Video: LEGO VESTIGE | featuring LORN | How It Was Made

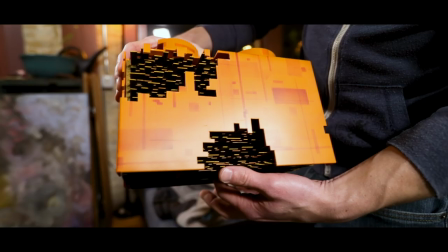So yeah after Holder would chisel these away I would come in airbrush them and then on the inside these layers, these tiers,
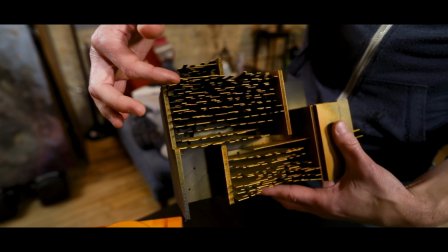if we pull it apart this inner shell you can see how we constructed these just foam core and
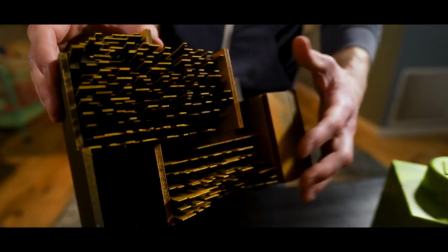poster board thin pieces poster board layered with zigzags to create that illusion of expert death.
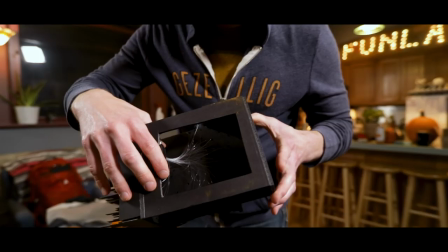Something else that's not totally seen in the spot, we had a series of fiber optics outfitted on each one as well.
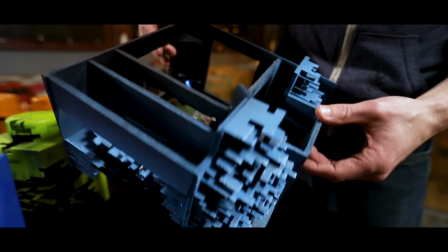So each piece did light up, which is pretty cool. There's a lot of a lot of little detail on these pieces which were fun to make.
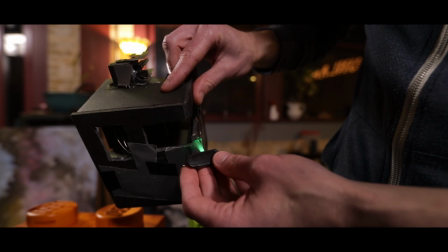Oh that's something too, I'll talk about that. This is the fiber optics were actually just like girls'
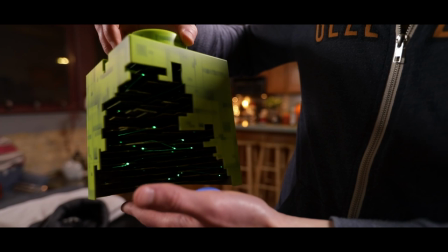hair barrettes with a LED light and a battery running through each brick. What young kid doesn't ever want to try to achieve a space door effect after seeing Star Wars and Space 1999 and everything where there's always a shhh.
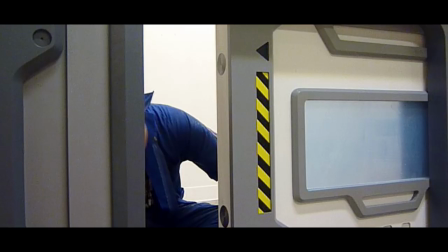You know, this old school like Star Trek sliding door.
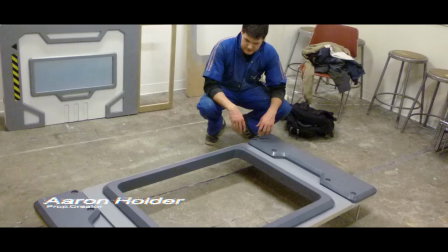I turned once again to Aaron Holder and enlisted his help to fabricate the interior of the ship. and we built it specifically so that, I mean, if the camera tilted up another inch or down another inch,
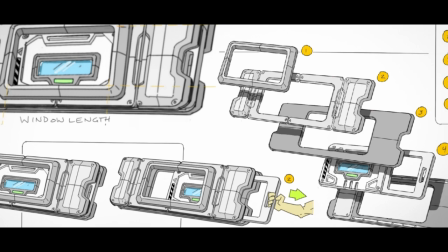the set ended. We only built what we needed. There were about six or seven people working simultaneously to pull that shot off.
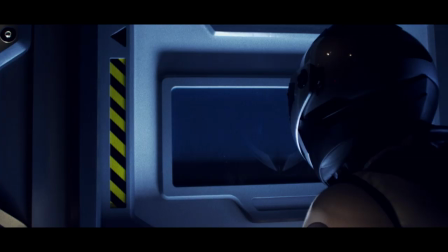So seeing the space door being crafted and then have it go and then even better smoke go out.
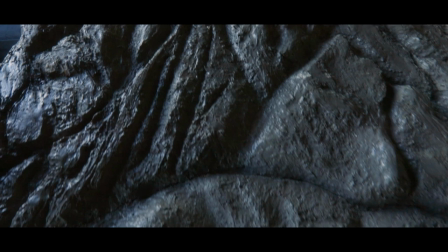Oh, that was a fun moment. That was pretty cool. So, here we have the moon surface created by Grant Hoffman.
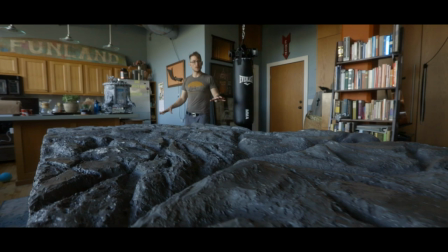What you see here is only half of the moon surface that we used,
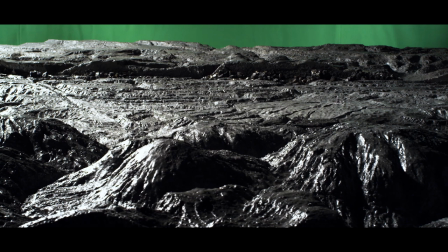so we had double this amount. We had it split up into sections, so we had a sense of parallax.
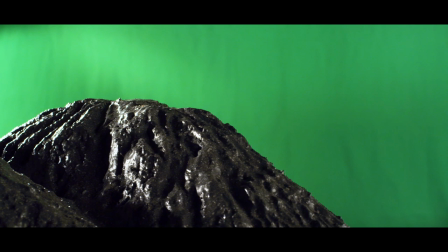We had the foreground, very small mountains, and then the very distance, very large mountains from the background.
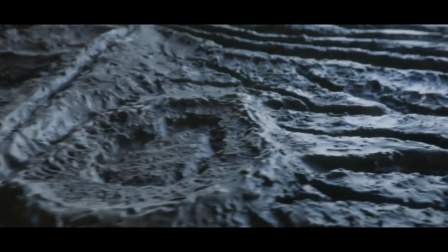I wanted to play up the plasticity, the idea that this massive planet is built entirely out of tiny Lego bricks.
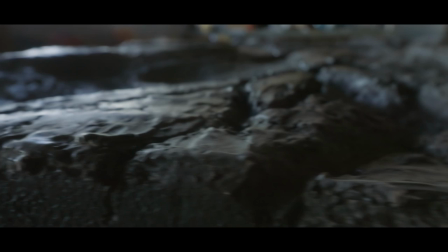Vinny referenced his Cinefix catalog and brought to Grant, I think one of the catalogs on 2010,
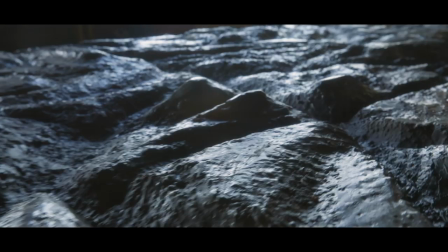sort of showing how the icy moonscape was built.
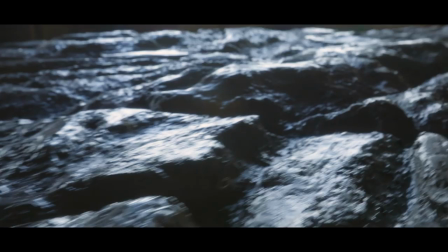And so Grant kind of, he worked off that and I don't know totally what he used,
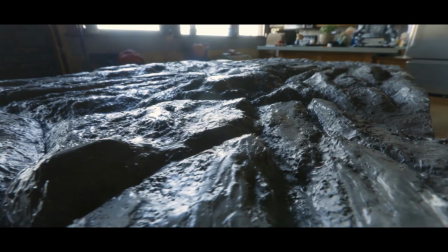but I know it's definitely a mixture of wax and some sort of reflective flakes help give that icy shine on the planet surface.
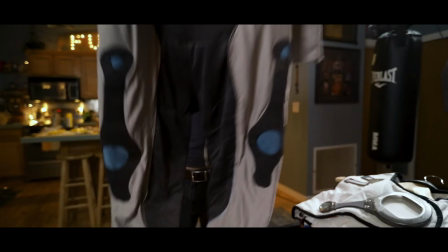Here we're gonna take a look at the astronaut uniform featured in the spa.
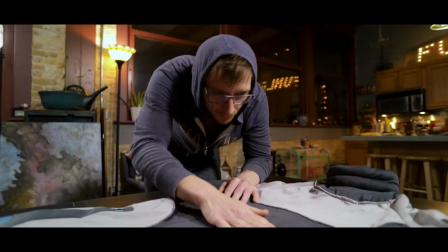This was expertly crafted by Carrie Byrne.
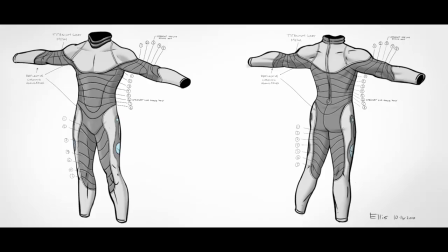She stuck to the drawings almost exactly. Every line featured on the suit suit was on the drawing.
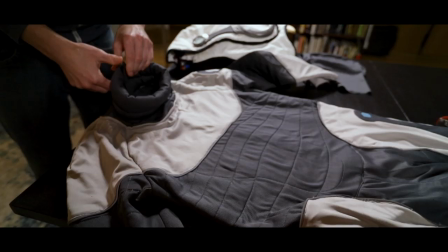She did an excellent job with the stitching in here. This was kind of based on,
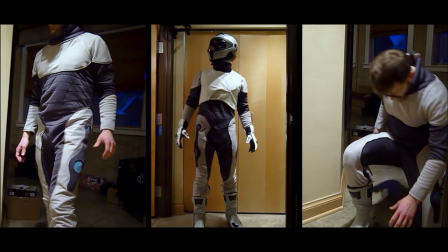I based my concept sketches around some newer designs that were being floated I guess by NASA and MIT which was more form-fitting suits.
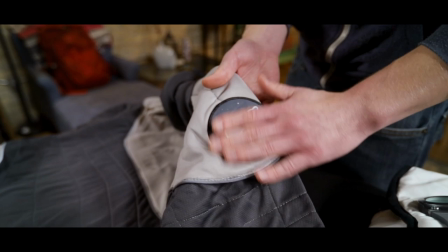This is pretty cool, the classic Lego space patch. I've desaturated it so it's not as bright.
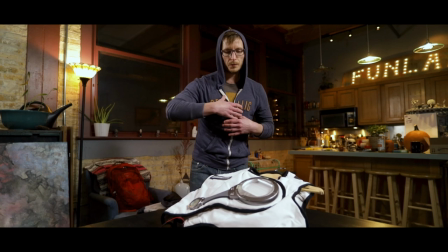Next up we've got the outer vest that goes over the astronaut suit this is pretty much the life support system with
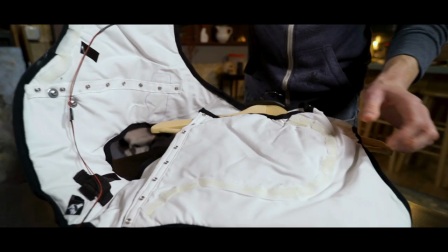like a digital readout and we've also got the oxygen tank on the back so this is just the inside of the vest
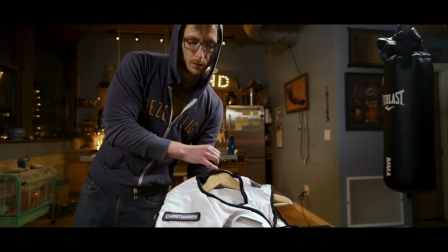once it was in the astronaut suit this would seal up one of my old managers frank denka from lego he he
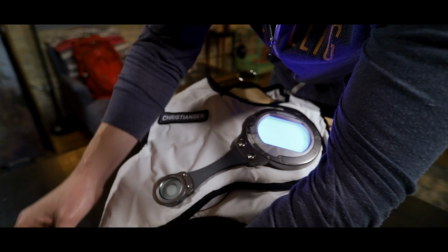fashioned the chest piece here and i mean he went so far as to have it working he had displays on it and stuff,
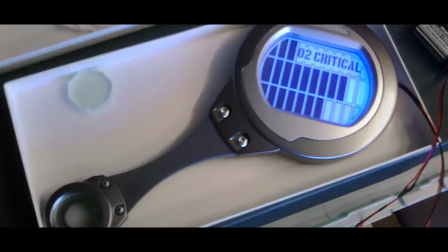so outfitting it with LEDs.